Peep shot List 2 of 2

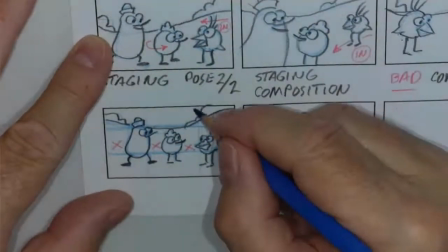Part of my drawing issue here is I'm trying to draw it square to the camera and my hand just can't react well that way.
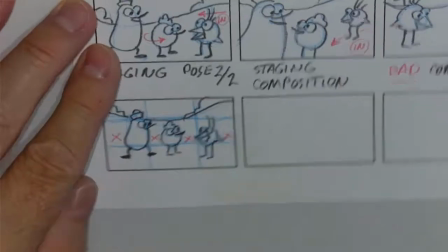So anyway, so that is another issue that we want to avoid. Equal sizing, equal spacing.
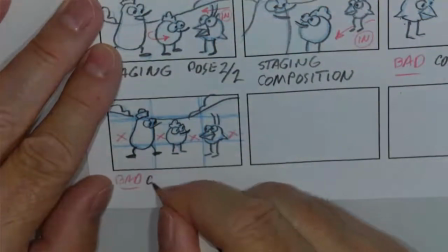So these are composition errors that we want
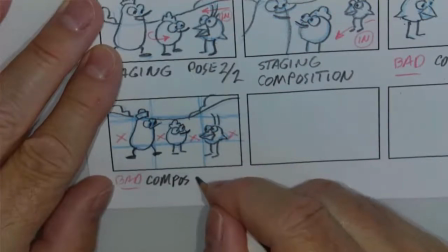to be aware of and try and not do them.
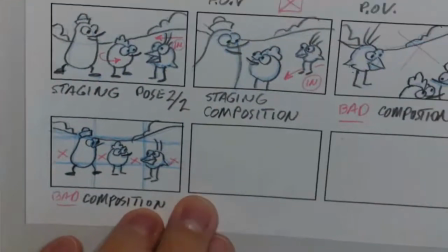When we were doing elements and principles of design, we talked about dominance. So that is working better in this.
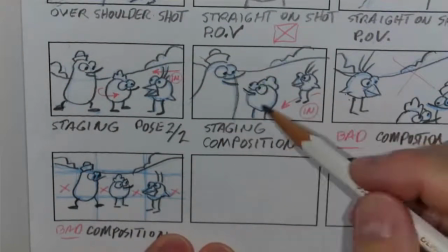We get more direction because these two are closer to the camera.
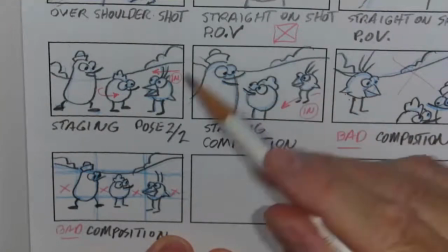He's farther away. This has dominance in our composition, which is perfect.
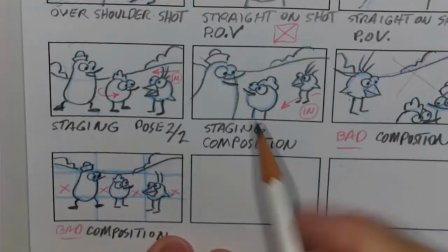We want to have some eye travel here and looking through the composition.
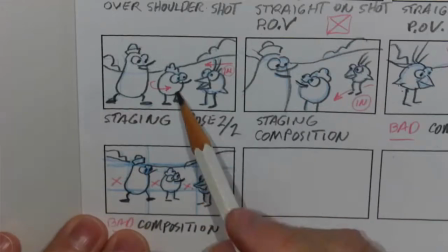This one here is not quite as bad as this one, but it's not the greatest. And even if we did do this one,
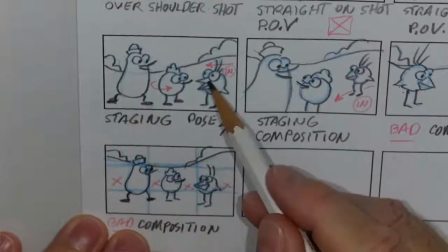even if I put Pete closer so we have a grouping of these two, and then him more on his own, that's not a bad composition on its own.
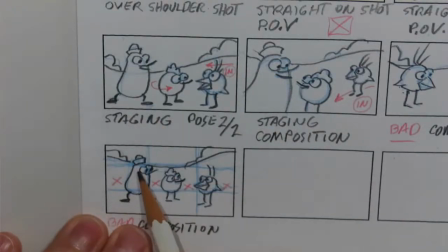But this here,
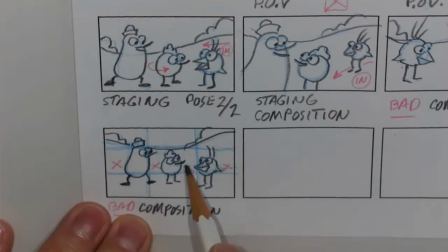making them relatively small in the scene and having this equal spacing is really something I want to avoid as much as possible.
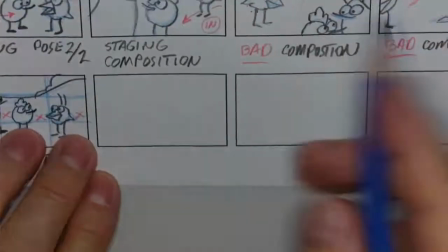So what I'm going to do, I'm going to try and correct this one in this one down here. so for example and let me it's always good to visualize things
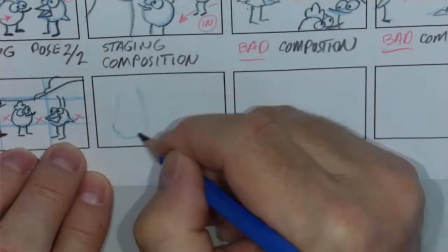and not me just talk about them because this is what we're the whole point here we're visual communicators we want to be able
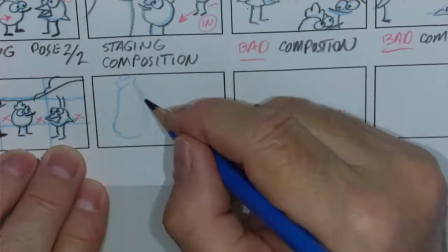to get our points crossed we want to be able to get our ideas down with pictures and
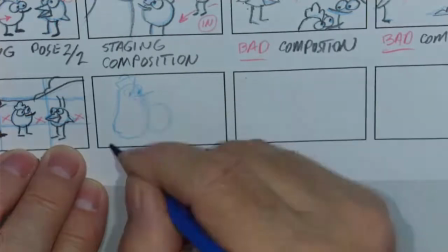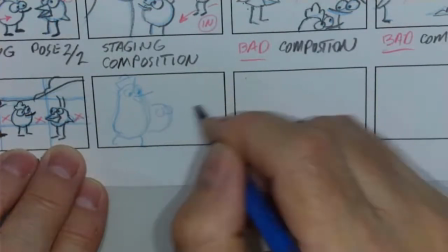here's what I talked about a grouping
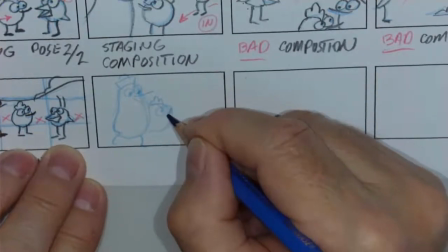so if I put these two characters together and overlap them it comes a more interesting composition.
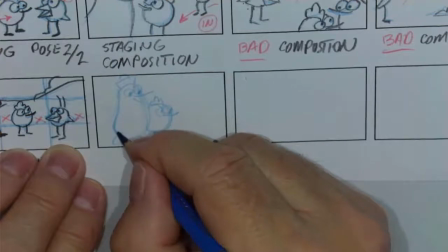They come almost to be one object, which gives them dominance.
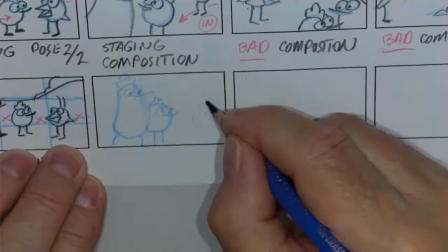And then if we have Chirp over here,
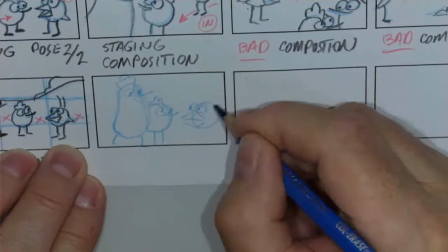and because he's looking at a different direction,
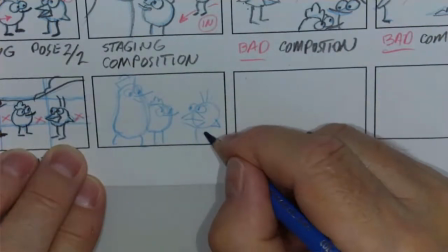that helps space him out better in the composition.
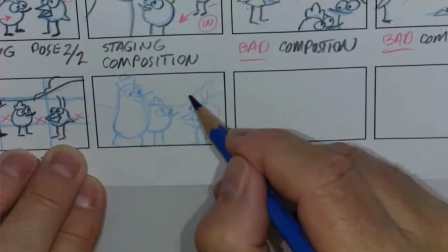So let me just see. I'm going to put our background there.
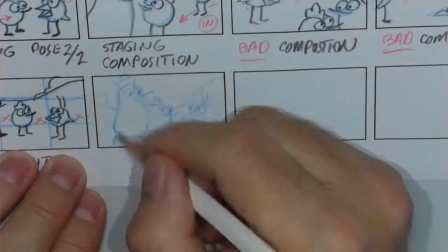So I might have even been able to push these two over to the left a little bit more and leave a little bit of space here.
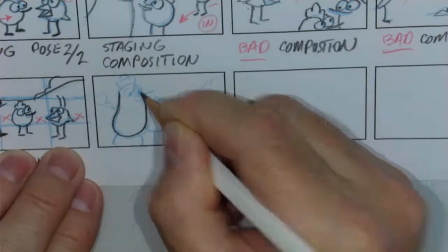And maybe with my lead pencil, I can do that a little bit.
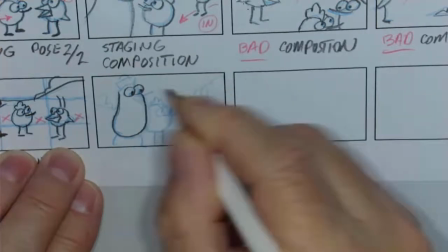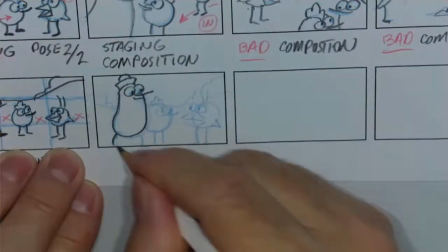Again, I'm doing this with very simple characters. And, you know, that's not by accident.
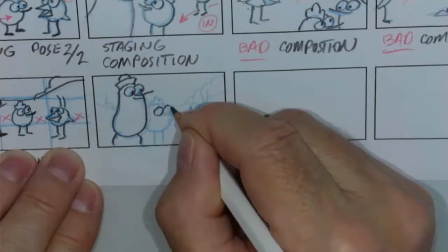This is so we can concentrate on the theory and the
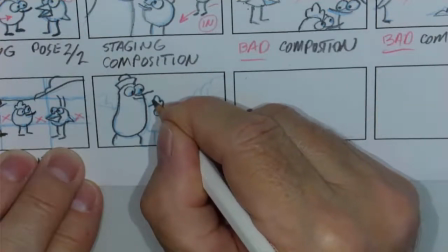concept and not be worrying about complex drawing particularly at this stage probably a lot of us are not
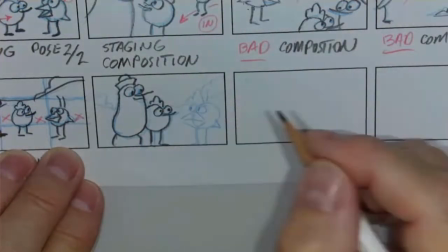that high on our drawing skills or we're rusty for not drawing for a while so this is
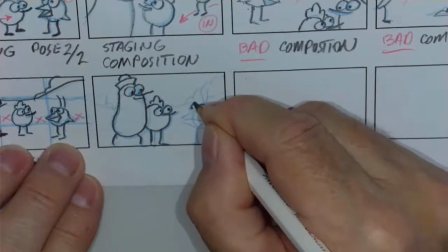just to review what storyboarding composition cinematics
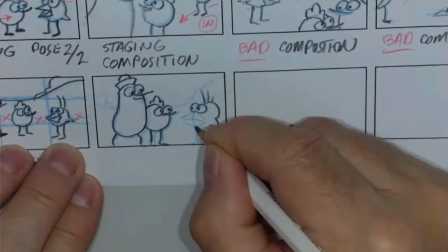is all about but it all applies to more complex characters it applies to live action that It also relates to
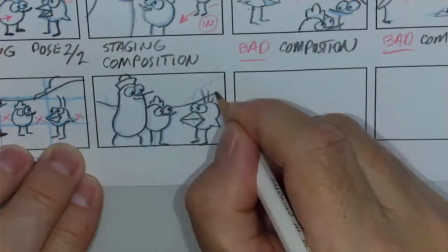CG characters, simpler complex.
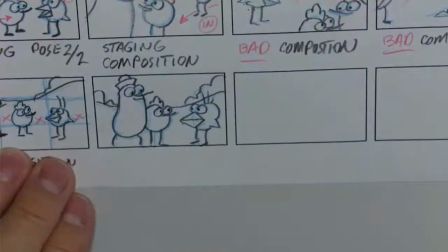These are theories that work on all visual media. So here we go.
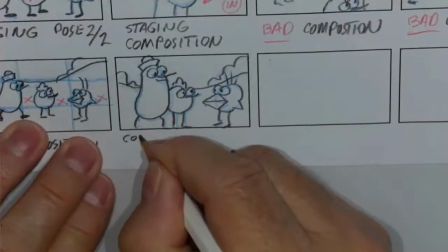I'm going to write down composition and
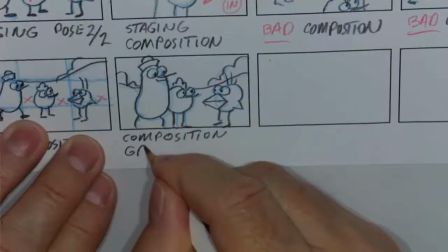talk about grouping.
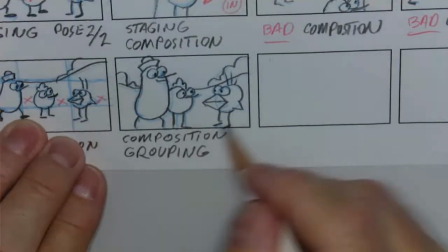And that's what we've done here. Here we've grouped these two and then we've grouped him.